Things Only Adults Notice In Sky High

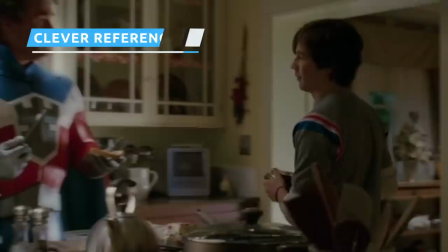4:05 Figuring out one's taxes can certainly feel like being ensnared in some supervillain scheme.
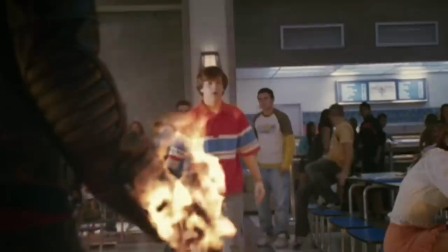4:10 Sky High is jam-packed with puns and allusions to idioms and media that few kids will notice. At most, kids might catch the oxymoron in War and Peace's name,
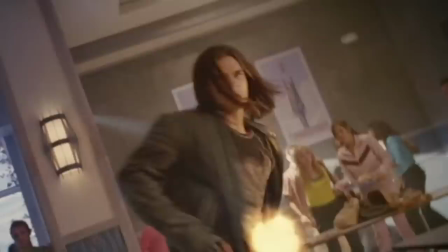4:21 but not know the classic work of literature by Leo Tolstoy it is based on.
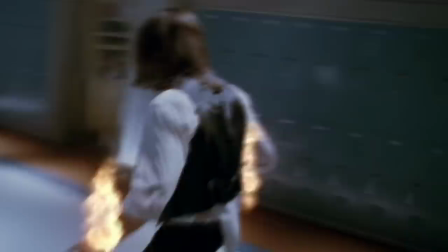4:26 His name also refers to the conflicting nature of his parentage. His mother is a superhero, and his father is a villain.
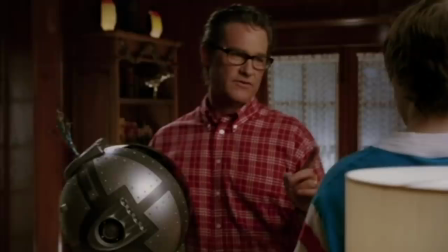4:33 It's punny as well as thematically resonant. Adults may also catch a sly reference to another well-known Kurt Russell role.
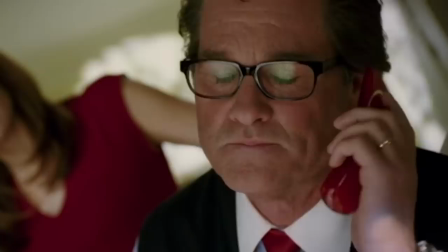4:40 After taking a distress call, the commander dramatically informs Jetstream that there is trouble downtown, then repeats himself.
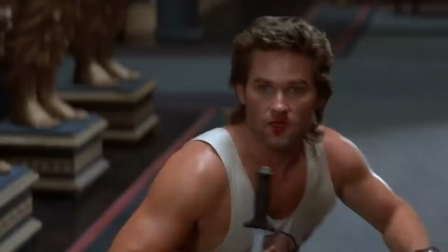4:49 Big trouble. Downtown.
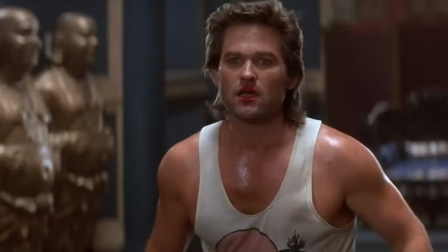4:51 This is a clever nod to 1986's Big Trouble in Little China, which starred Russell as a tough trucker battling an ancient sorcerer.
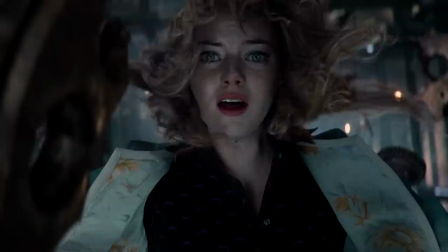4:59 Meanwhile, while Gwen Grayson is the main villain of Sky High, her name contains references to some pretty heroic comic book characters.
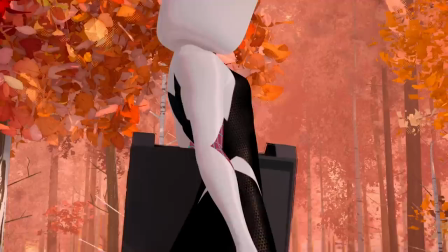5:06 Gwen Stacy is well known for being Peter Parker's tragic girlfriend and, more recently, as the web-slinging Spider-Gwen.
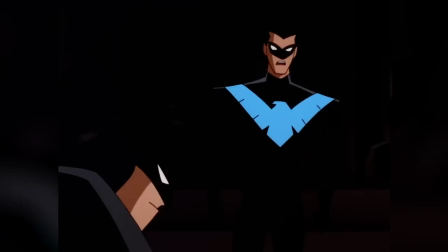5:14 And Dick Grayson was the real name of Batman's sidekick Robin, who eventually became Nightwing.
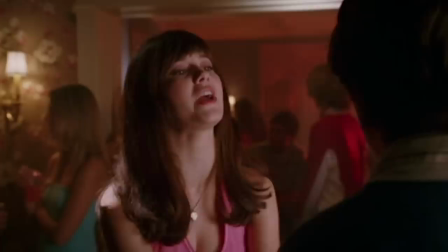5:19 Gwen's role in Sky High can be interpreted as a hybrid of these two characters. Robin, the original sidekick, has often been the butt of cultural jokes.
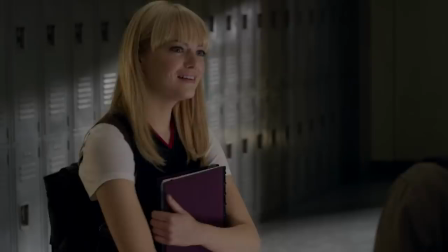5:29 Gwen's vengeance and villainy take root in the fact that she is unappreciated and misunderstood in a similar way.
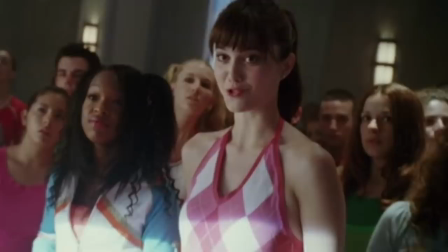5:35 On the flip side, Gwen Stacy began as the ultimate dream girl for Spider-Man fans to idealize,
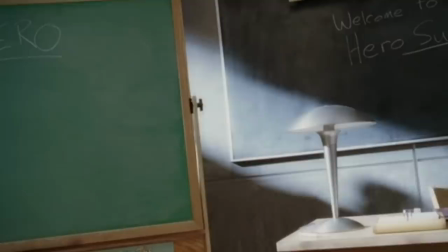5:41 but both she and Sky High's Gwen Grayson are more than they seem.
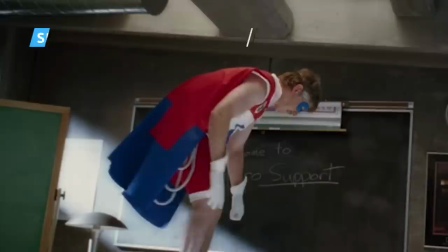5:46 The cast of Sky High is chock full of comedy and sci-fi stars, but one of the most recognizable cameos is also uniquely invisible to most kids.
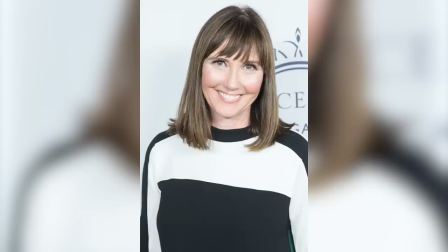5:55 Tom Kenny, the voice of SpongeBob SquarePants, and Jill Talley,
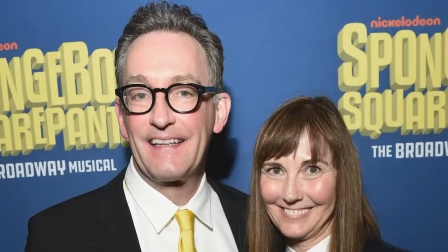5:59 the voice of Karen, Plankton's computerized wife, from the iconic Nickelodeon cartoon.
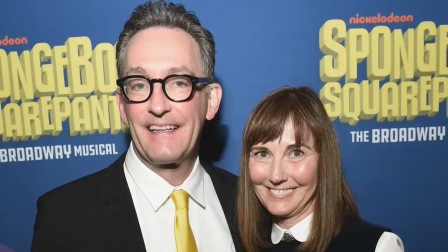6:04 The actors, who are married in real life, appear briefly as Mr. and Mrs. Timmerman.
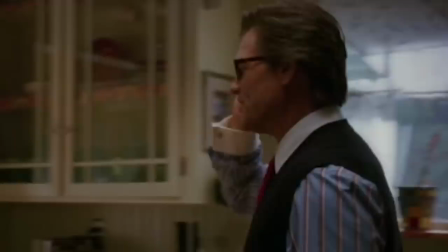6:09 Kids won't tie the couple to their animated characters, but adults are a lot likelier to recognize the familiar voice actors.
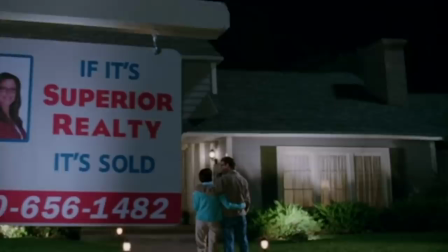6:16 After the Timmermans purchase a home from the Strongholds early in the movie, they move in and comment,
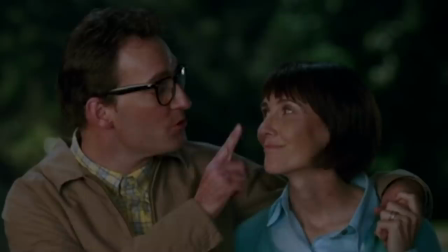6:22 "All unpacked, and the movers didn't break a thing.
Told you we didn't need that extra insurance."
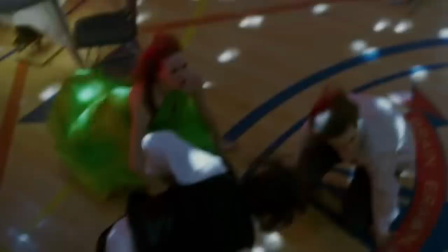6:28 Of course, little do they know that they're moments away from a floating school falling out of the sky and smashing their house to smithereens.
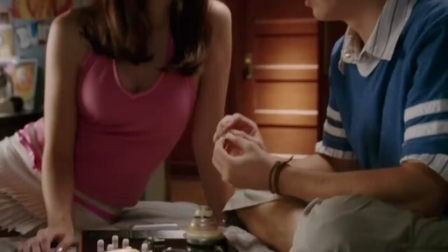6:35 Fortunately, Will and his friends save their new home, just in the nick of time.
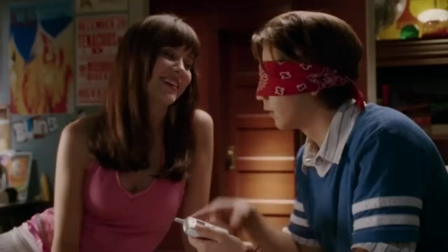6:39 If you look closely, the costumes in Sky High play a subtle role in both foreshadowing future events and misleading the audience.
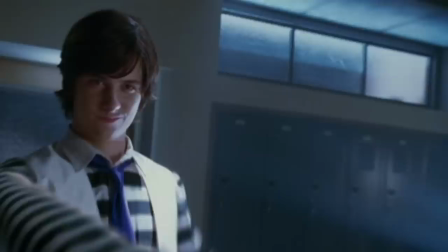6:47 For example, Lash's stretchy sleeves are reminiscent of a striped prison uniform, perhaps foreshadowing his eventual reveal as a villainous character.
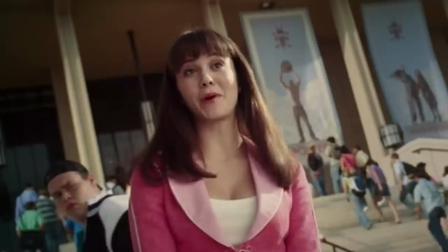6:56 Then there's Gwen Grayson's pink color scheme.
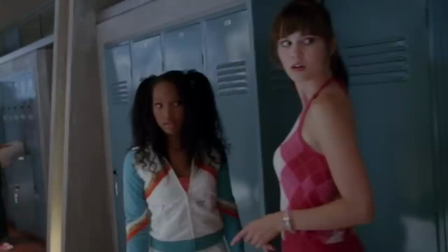6:59 The traditionally feminine color stands in stark contrast to the fact that her supervillain persona, Royal Pain, is always assumed to be male.
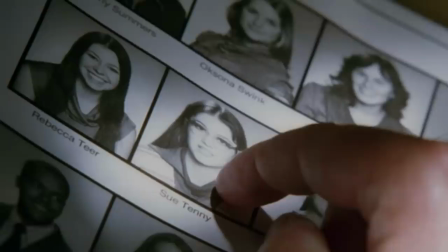7:07 It's also an interesting color choice, considering that Gwen's former identity, Sue Tenney, blended into the background as a geek.
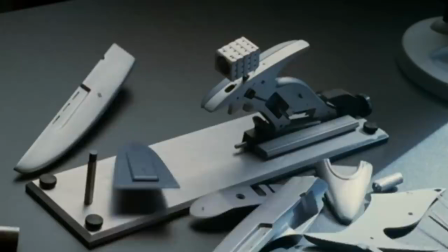7:15 Her superpowers were poorly understood at the time, resulting in alienation from her classmates.
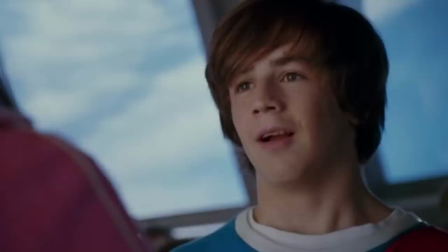7:20 A bold color like bright pink isn't one you'd likely associate with a supervillain,
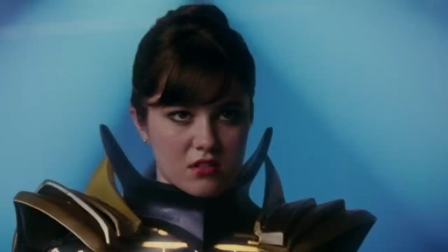7:25 or a mild-mannered wallflower, which makes her reveal as Gwen and her ultimate plan all the more surprising.
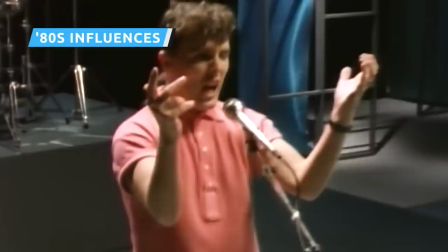7:33 The soundtrack of Sky High is full of hits only adults will recognize.
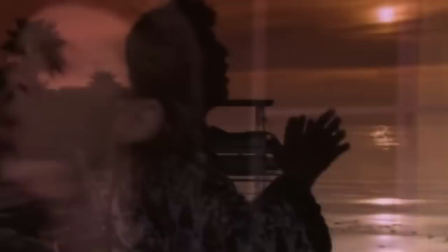7:37 Tears for Fears' 1985 classic Everybody Wants to Rule the World starts the film off strong.
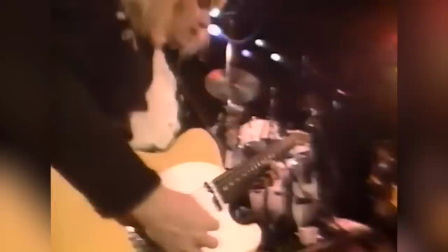7:43 Other hits include Can't Stop the World, released by the Go-Go's in 1981, The Smiths' 1984 song Please,
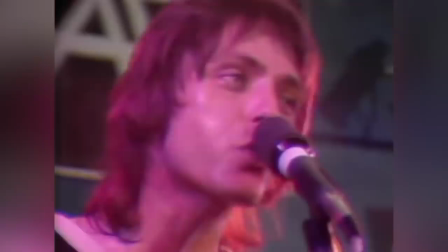7:50 Please, Please Let Me Get What I Want, and Just What I Needed by The Cars, which came out in 1978.
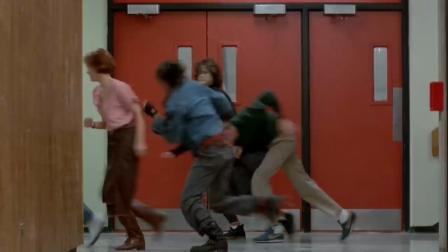7:57 This soundtrack represents the many cues Sky High takes from 80s media.
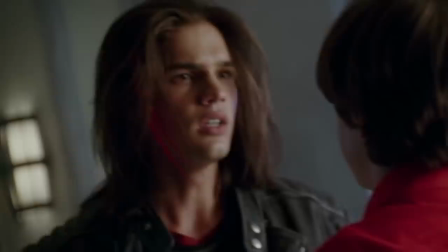8:01 Fans of The Breakfast Club, which came out in 1985, will recognize the familiar archetypes recalled by Sky High's characters.
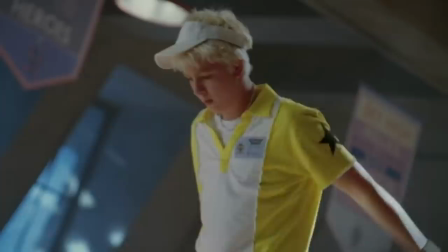8:08 Warren mirrors the brooding bad boy John Bender. Magenta calls back to the withdrawn Allison Reynolds.